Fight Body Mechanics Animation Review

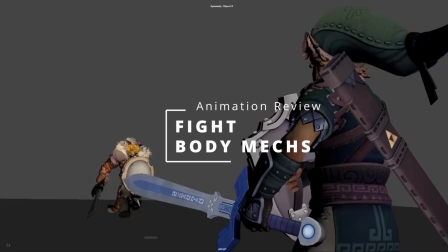(0:00)
All right, we've got another animation here from Daniel Bennett on Twitter. So thanks very much for sending this over, Daniel. Let's have a look.
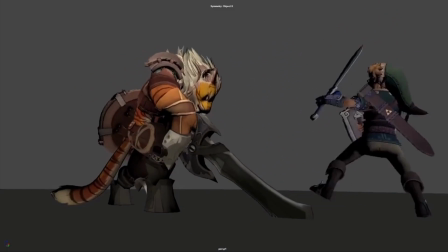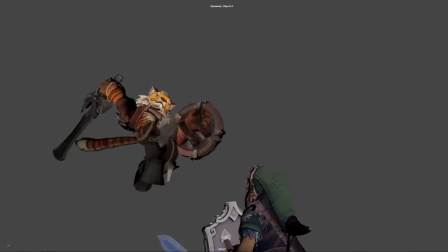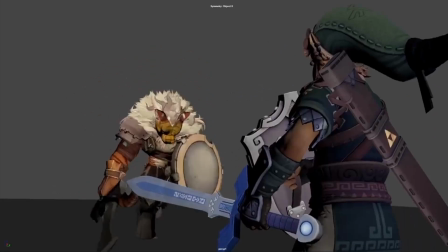(0:19)
Ooh. Cool. Okay, so made a few notes.
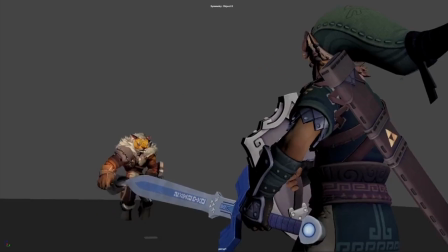(0:26)
I think the first thing that stands out to me is that Link is kind of just standing there, kind of waiting to get hit. It feels he doesn't feel in a particularly ready pose for an attack.
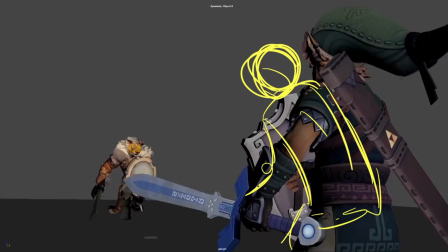You know, even something like this feels a little more ready,
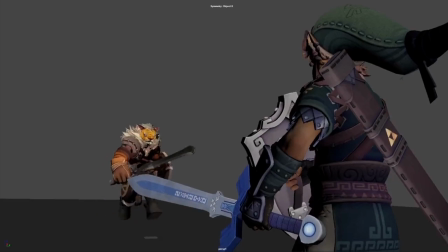(0:49)
and I definitely animate him to be kind of reacting to what is coming towards him.
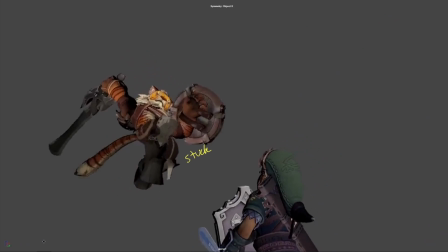(0:57)
He seems very chilled for this massive guy launching a huge attack. Just try not to make him feel too idly at the start, I guess.
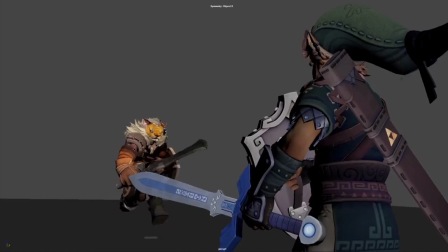(1:06)
And let's have a look on the tiger. So I'd probably do a bit bigger of a swing here on this sword. Get him really twisting that upper body round. And maybe even get like the back arm here up. So you really get that kind of twist in the body. And same thing here.
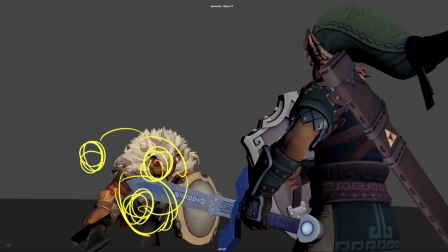(1:24)
I know he's got his shield. Still get a bit more twist, I feel. These are fists, by the way. Just to kind of wind up into that big swing up. I think some twist would help with the tension in these poses.
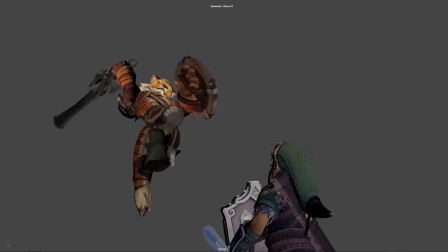(1:39)
I think this pose is quite nice. Maybe just a little more flow through the arm and the sword. So he's kind of got this flow going. I think you could definitely have some of that in the tail as well.
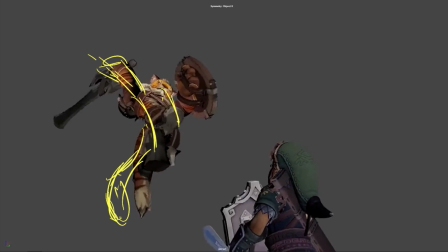(1:51)
Maybe more up here with the tail. And then, you know, the sword and all kind of flowing through as one neat line of action.
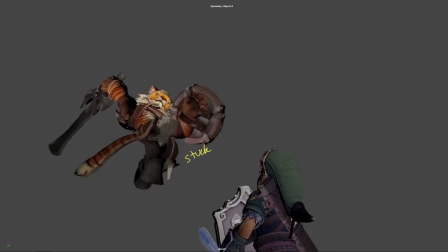(1:59)
If you watch the spacing of him, he feels like he kind of drops here and then he's kind of stuck in screen space. He might not be in the camera in the perspective view, but in screen space here with this camera, he's looking very stuck. I feel like this energy that you've got on Link here should be the kind of energy you want throughout the entire start.
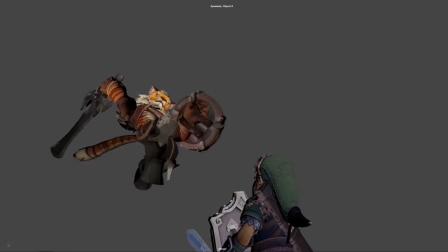(2:17)
He's kind of ready for something and he's reactive to, and you know, very on edge to what's going to happen. And I definitely hold this pose a lot more and don't have this isolated move down of the shield there.
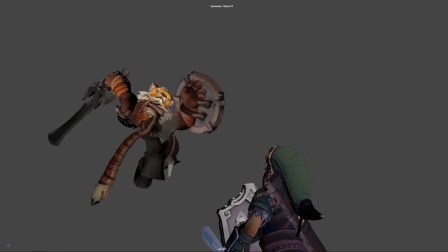(2:32)
But obviously not held as much where he kind of snaps into position and gets stuck as you have now. And again, I feel like his tail kind of reacts a little late here. Make sure you're kind of getting the physics of the tail working right. So this would lead and then this would follow.
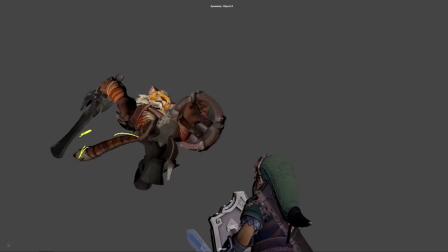(2:50)
And then as this reaches up here, then this would start to lead down. So you're always getting a C curve to an S curve to a C curve to another S curve.
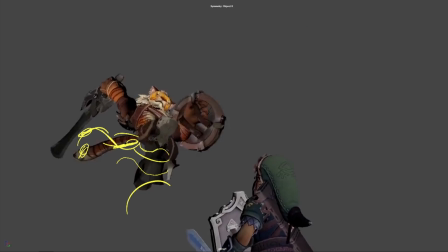(3:06)
That's kind of how those tails move through the motions there. I'm going to draw a bit more of what I mean here. So you got the C shape, and this is now starting to come down, whereas this is still overlapping.
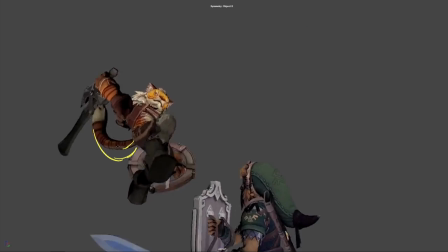(3:22)
This is cool, but we know that because that started to come down, we probably want it more down there.
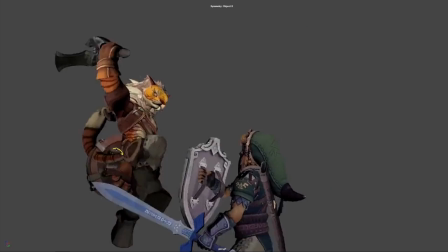(3:26)
And then just for example's sake, let's say it's gone to the bottom of that arc and then we're doing that S. So it'd be something a bit more out here.
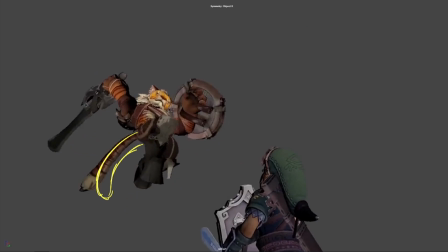(3:35)
Just always between those, so C, S, C,
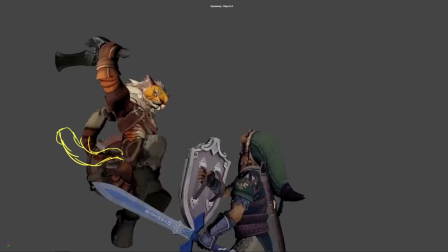(3:41)
S, and then between those is they're the key poses you're looking for in a tail when it's overlapping, I guess.
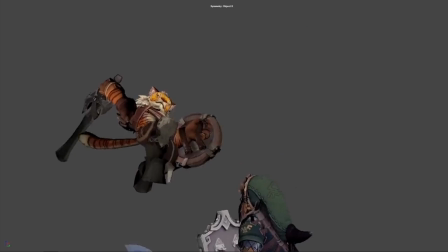(3:50)
So if it's not one of those things, then like here we get a bit straight, then it tells you that it's kind of wrong.
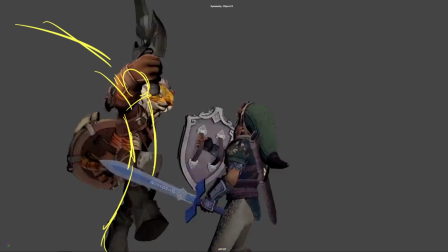(3:56)
I think again here you want that line of action through the body, leading with the hips. Really getting those forwards, getting this nice line all through the sword, all through the body.